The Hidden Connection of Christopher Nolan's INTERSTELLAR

So what follows is obviously the best sequence of the film, one of the best of any film, the docking.
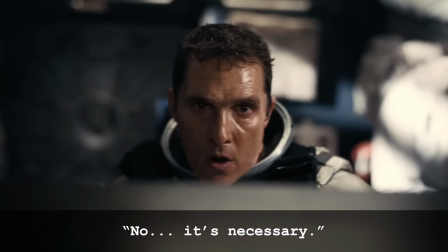1730s It's not possible. No, it's necessary.
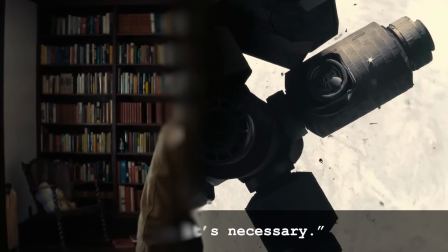1733s
Yeah, Cooper's survival instinct takes over, and it recalls another book that Nolan stuck onto Murph's bookshelf,
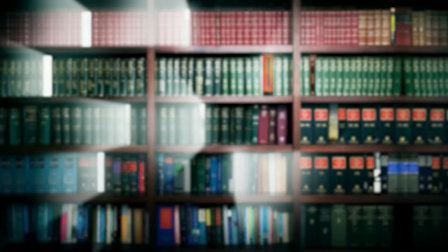1739s
Gravity's Rainbow by Thomas Pynchon, a book that was referenced in Rian Johnson's Knives Out. It thematically explores what do you do in those last moments before everything ends.
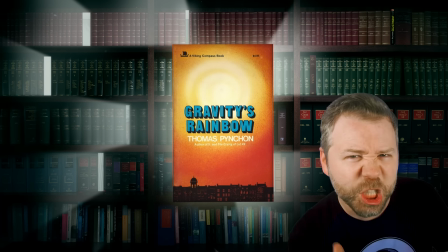1747s
Dylan Thomas provides the answer. You rage, rage against the dying of the light.
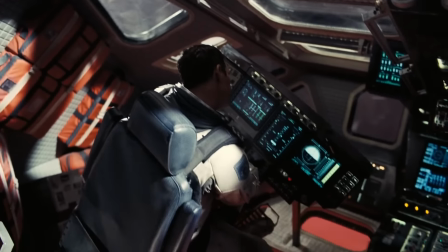1752s
And so in this sequence, Hans Zimmer's church organ rages, the red glow from beneath their feet as they sink into the stratosphere of Mann's planet, the dying of the light.
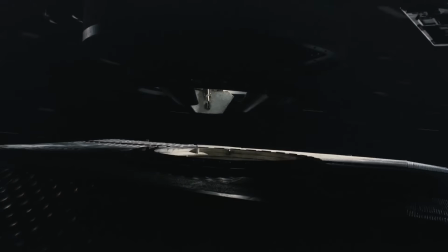1761s
And when they use those retro thrusters to match Endurance's spin, Amelia leans with the spin and she blacks out,
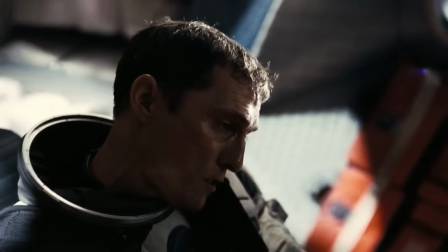1766s
her arm goes up, but Cooper leans against it to try to stay conscious. He does not go gentle.
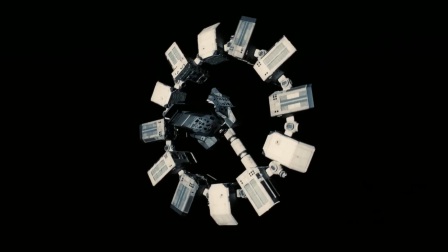1772s
And again, the Endurance was designed to look like a clock, a ring with 12 nodes, and now from below it is spinning counterclockwise.
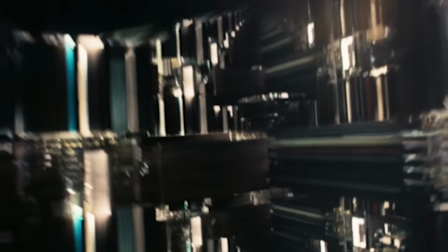1779s
So Cooper has to match that counterclockwise spin exactly to line up. Turning back the clock is a solution that he uses inside of the Tesseract.
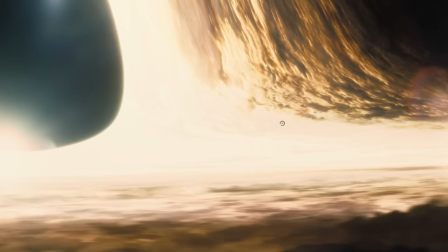1788s
So they propel the Endurance out of the black hole's pole using Newton's third law.
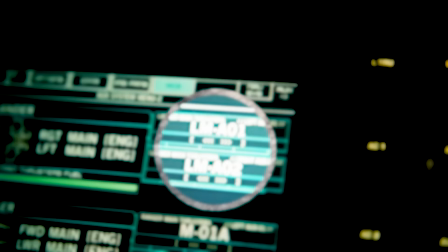1791s
The lander thruster reading reads LMAO1 and LMAO2, which I think is a callback to Tars's big joke of them tossing each other into space,
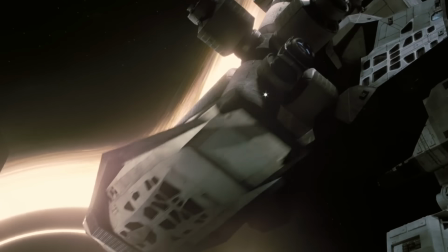1799s
which both Tars and Cooper do here to give Amelia that extra boost she needs to make it to Edmund's planet.
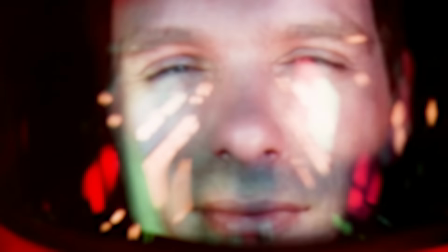1804s
Cooper zips into the black hole, screaming with light flashing over his face like the Stargate sequence in 2001: A Space Odyssey, which this part of the movie basically is for Interstellar.
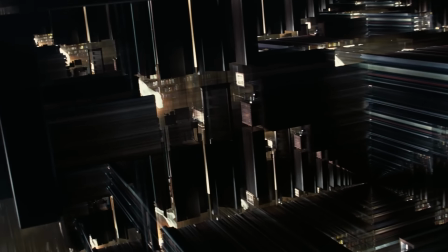1812s
But Cooper lands in the Tesseract, a three-dimensional construct in which time is represented as a physical dimension using Murph's bookcase,
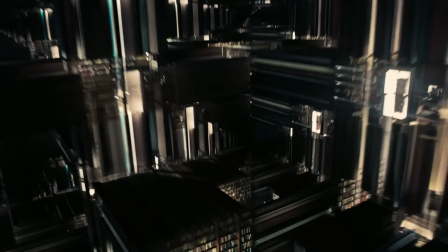1821s
stretched in endless bands that Cooper can thump gravity into.
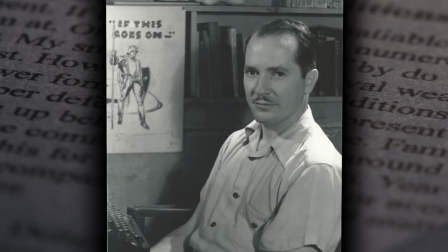1825s
The first known use of the term Tesseract was actually in Robert A. Heinlein's 1941 short story, And He Built a Crooked House,
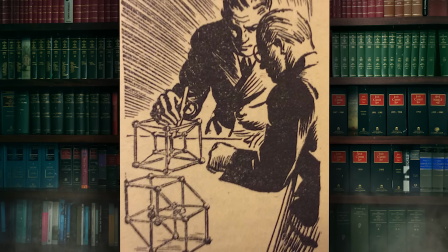1831s
in which an architect builds a house based on the geometric concept of a four-dimensional analog of a cube.
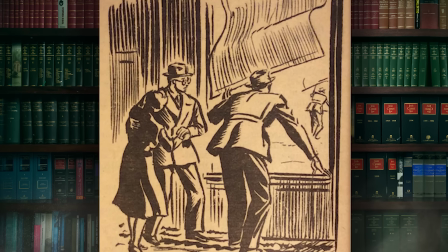1836s
And that house folds in upon itself and creates a dimensional loop within the structure, where people can see themselves by looking through one room into another.
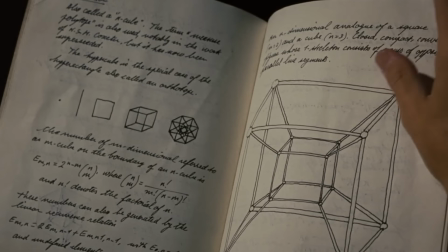1843s
That's how we got the word tesseract. And now, in theoretical physics, a tesseract is basically that idea, a fourth-dimensional hypercube.
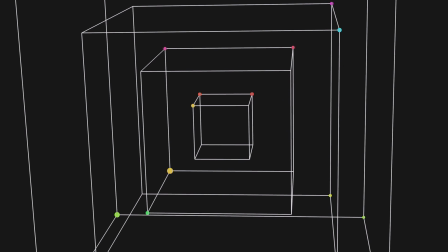1849s
What a cube, a three-dimensional shape, is to a square, a two-dimensional shape. Expand that one rung up. What is the fourth-dimensional version of that? You have an X, a Y, and a Z axis. What is a theoretical fourth axis that could also split up from 90 degrees from the corner of that cube? Don't freak out, we're three-dimensional beings. It is literally impossible for us to fathom this.
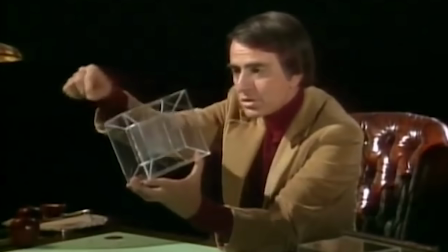1867s
But in that Cosmos segment I mentioned earlier, Carl Sagan showed a three-dimensional shadow of a tesseract and what that would look like.
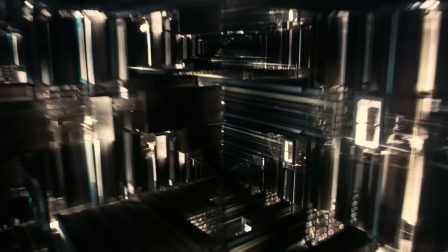1873s
Nolan does his best to visualize it here by going back to the original literary use of the term, using a room in a house.
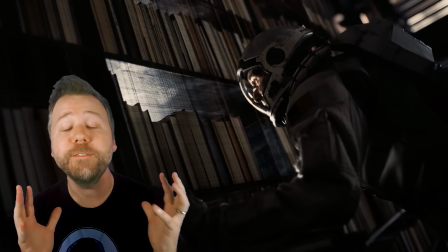1880s
And Nolan uses the symbol of a bookshelf, the summation of human knowledge, as the link for humanity's salvation.
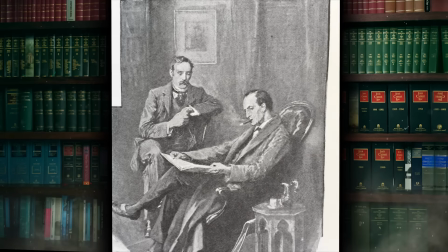1886s
And you'll notice one of these books is a collection of Sir Arthur Conan Doyle's Sherlock Holmes stories in which a medical scientist applies deductive reasoning to solve mysteries that are often in plain sight,
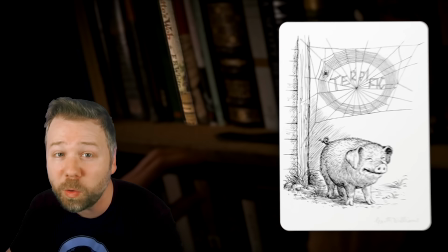1894s
as Murph does here. Also E.B. White's Charlotte's Web, in which messages inscribed by a spider on the wall saves the farm, like Cooper does as the ghost.
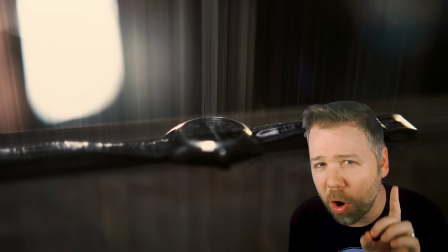1902s
But there are three more books that are harder to see on our list.
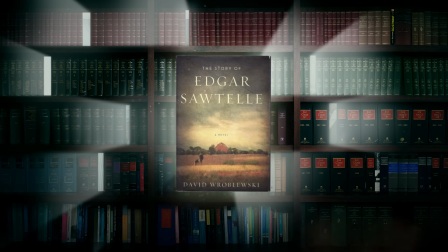1905s
David Wroblewski's The Story of Edgar Sawtelle, in which a person on a farm solves a mystery using their deceased father's ghost.
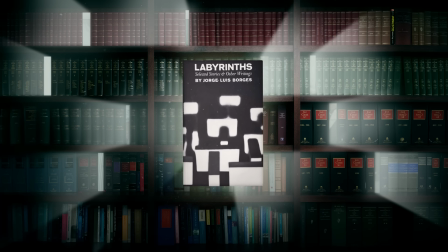1912s
Georges Louis Borges' Labyrinths, which is really a collection of short stories including The Library of Babel, which directly inspired Nolan's Infinite Library here.
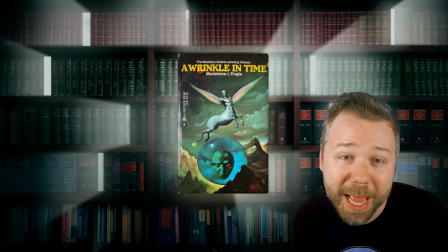1920s
And finally, Madeleine L'Engle's A Wrinkle in Time, in which a girl, Meg Murray, rescues her scientist father across time and space.
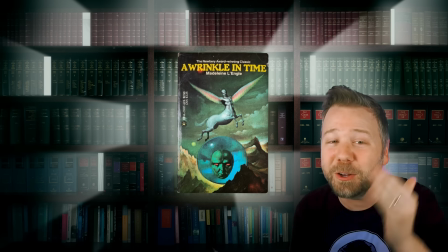1928s
If you read any book on this list in companion with Interstellar, read this one. And so Murph finally Sherlocks it.
It was you. You were my ghost.
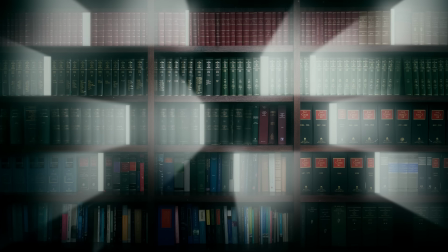1937s
Now similarly, this film analysis has had its own ghost that was there all along behind this bookcase.
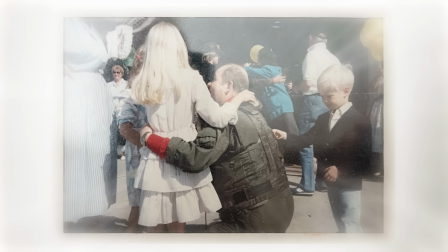1943s
So the pilot in this photograph is my father, Captain Philip Voss. This is him in 1986, returning from one of many long Navy deployments before even I was born.
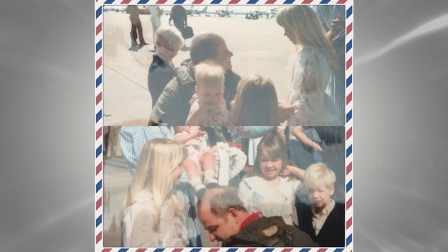1952s
Here he's greeting my mom, my sisters Suzanne, Lucy, and Katie, and my brother Matthew. My dad is awesome.
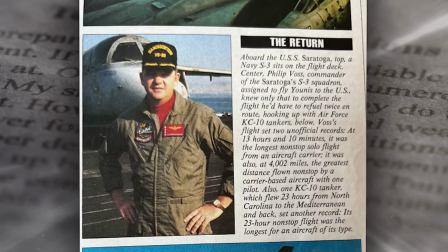1958s
My dad broke flight records as an S-3 pilot. He flew back a captured terrorist to the US for trial in 1987 after a top secret FBI raid.
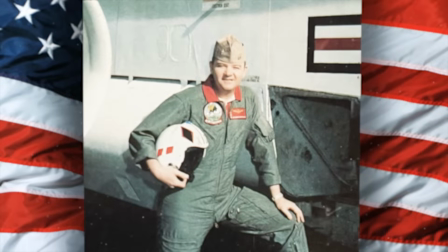1966s
It might be the coolest thing anyone in my family has ever done. And then after 31 years of service, he retired from the Navy in 1995.